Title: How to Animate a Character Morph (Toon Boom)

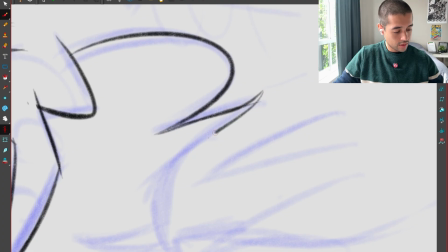83:34 I can make this also a C going down, so it actually looks sad because it's dead.
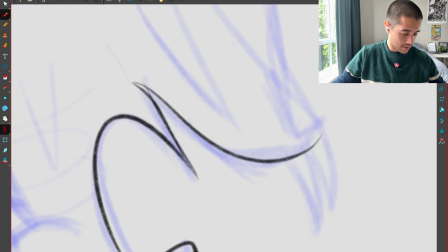83:40 I can start also adding these teeth.
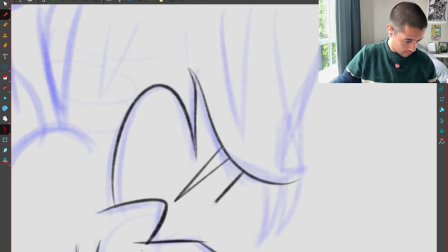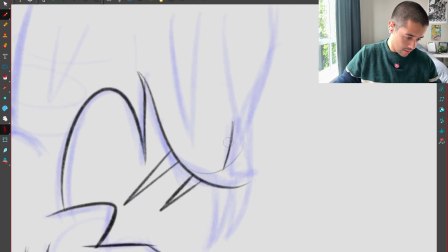83:48 Awesome. This is the center line here, so this nose will be connected here like this.
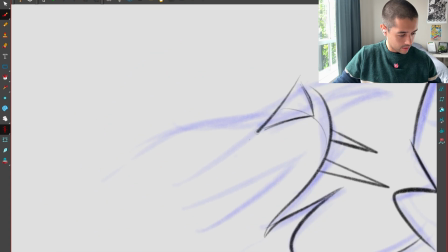83:55 I'm going to one line all of this with one C like this,
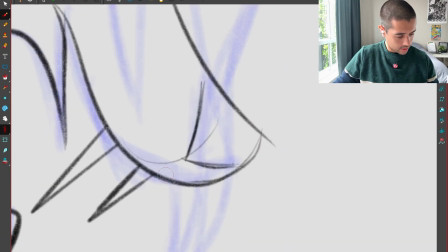84:01 and going around like this.
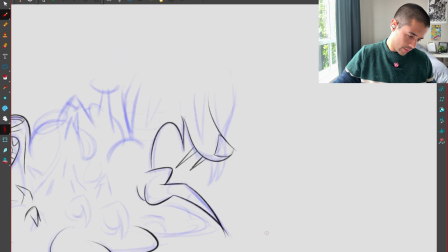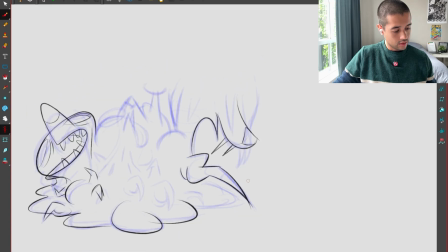84:10 Awesome.
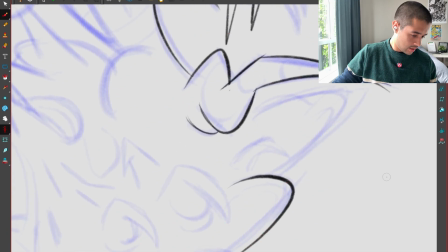84:14 And let's keep this rose thing going like this.
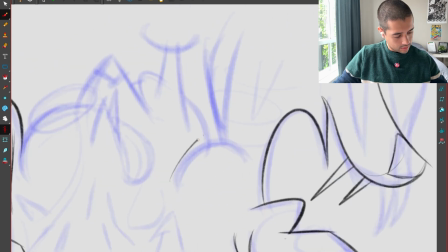84:22 Boom. Also this part here is up, see?
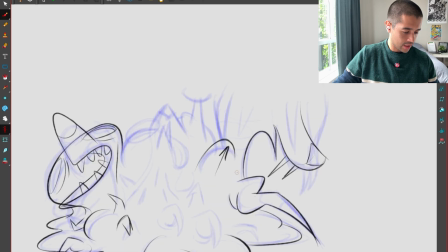84:29 I'm pushing the same line up and keeping the same amount of lines.
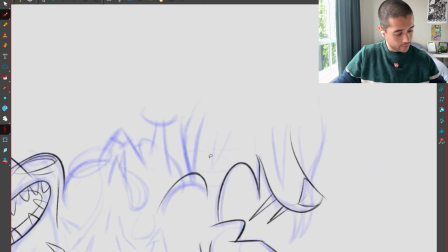84:34 And I'm playing with those amount of lines.
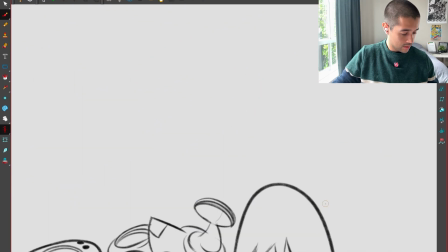84:41 The hair. I'm checking this shape here. Poop, there.
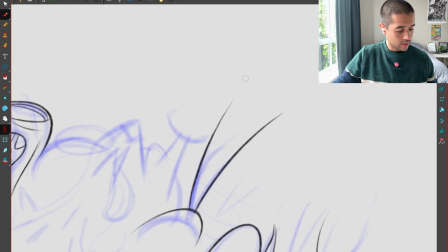84:48 There you go.
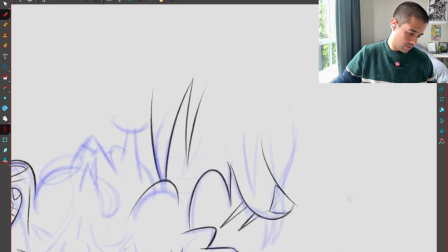84:54 This other hair there.
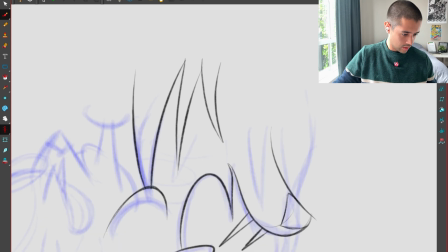85:00 No, I'm not revealing
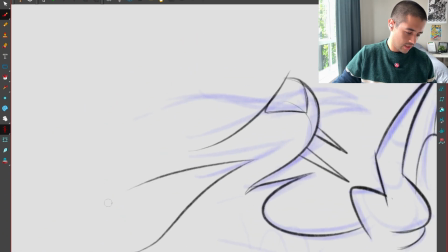85:06 the eye yet.
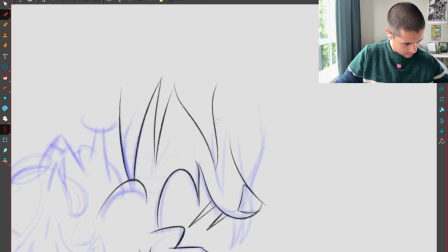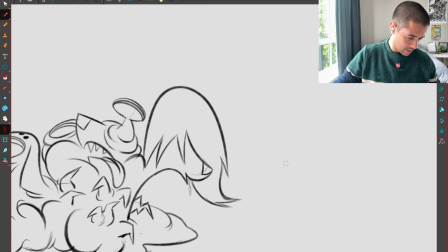85:13 These one lines there.
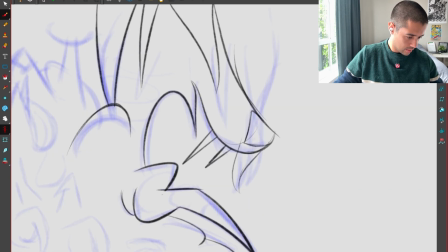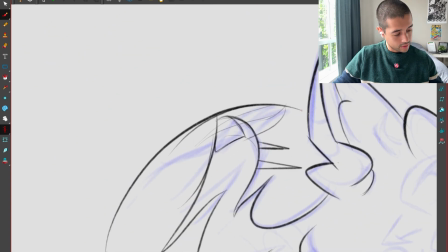85:20 Awesome. And one shape here, like this, connecting there.
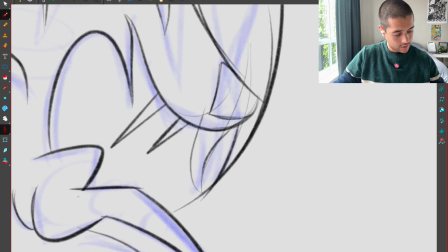85:26 And then from here to here, this could be an S.
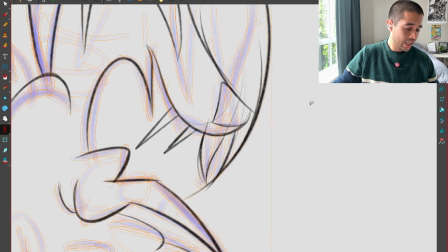85:34 Beautiful. And then I get rid of then I get rid of all of this.
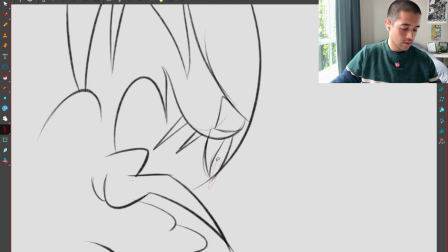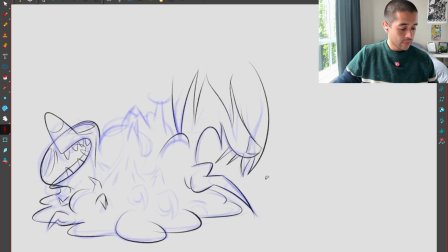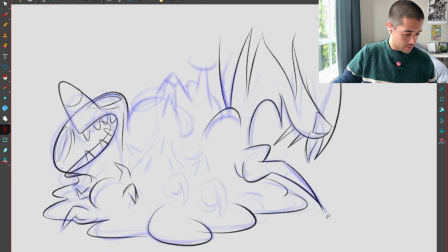85:51 There you go. So from here to here,
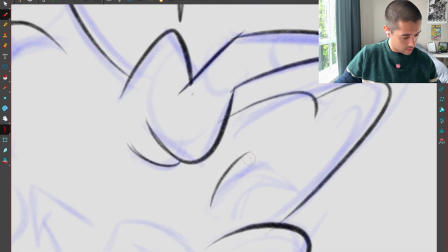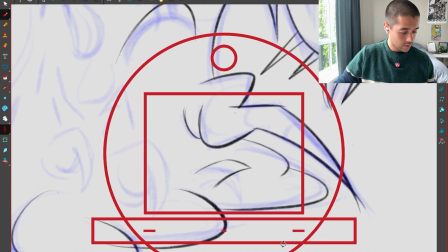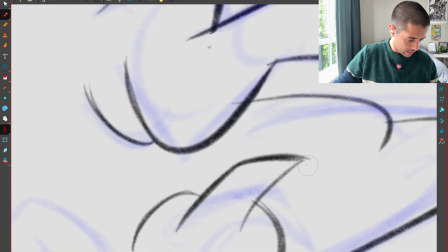86:03 I can start transforming this leg into a nail, because this eventually becomes a nail.
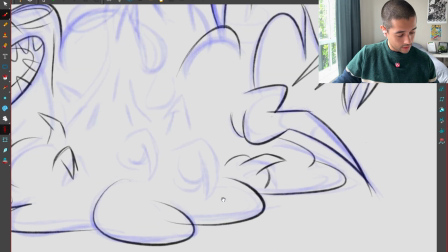86:10 And these two.
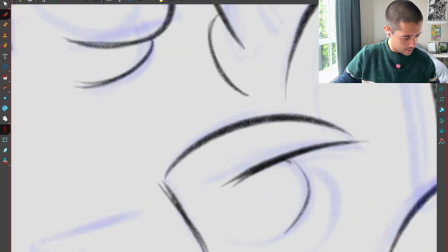86:16 I can start adding this base here, which eventually is going to turn into a nail.
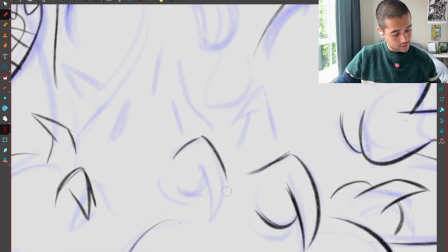86:23 This is too symmetrical.
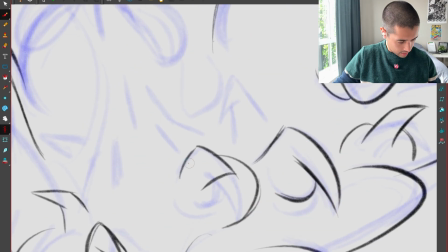86:29 So I can start already adding this other shape around.
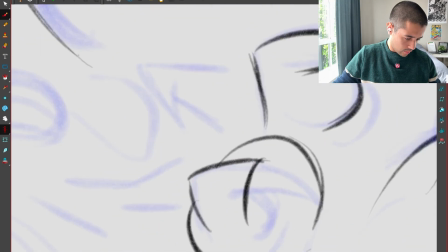86:36 Oof, I'm hungry.
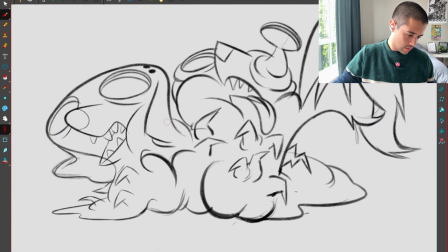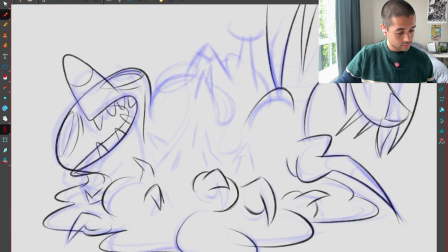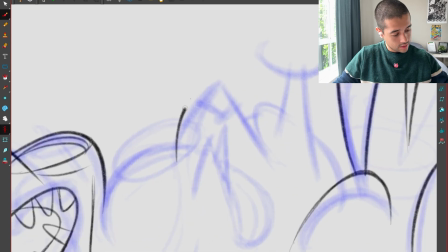86:48 Then here, this will be something like this.
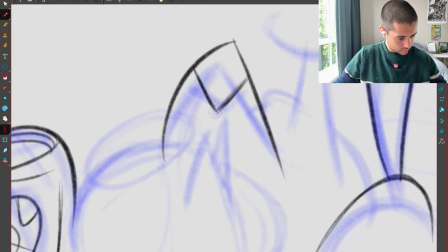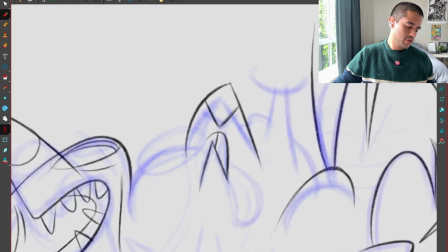87:06 Just simple shapes and simple lines.
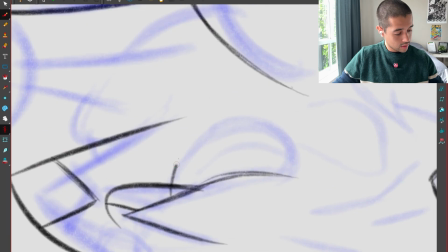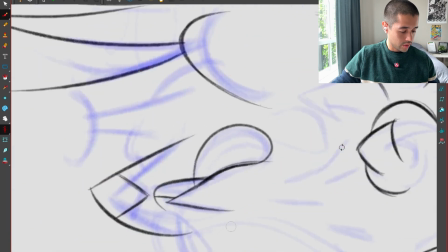87:17 There you go.
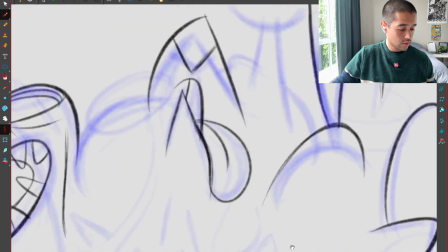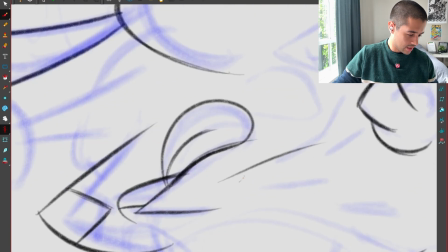87:26 I can add some lines here to stretch this part.
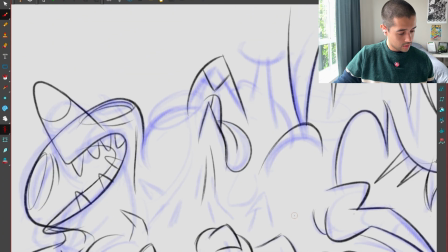So I can show that these lines are stretching there.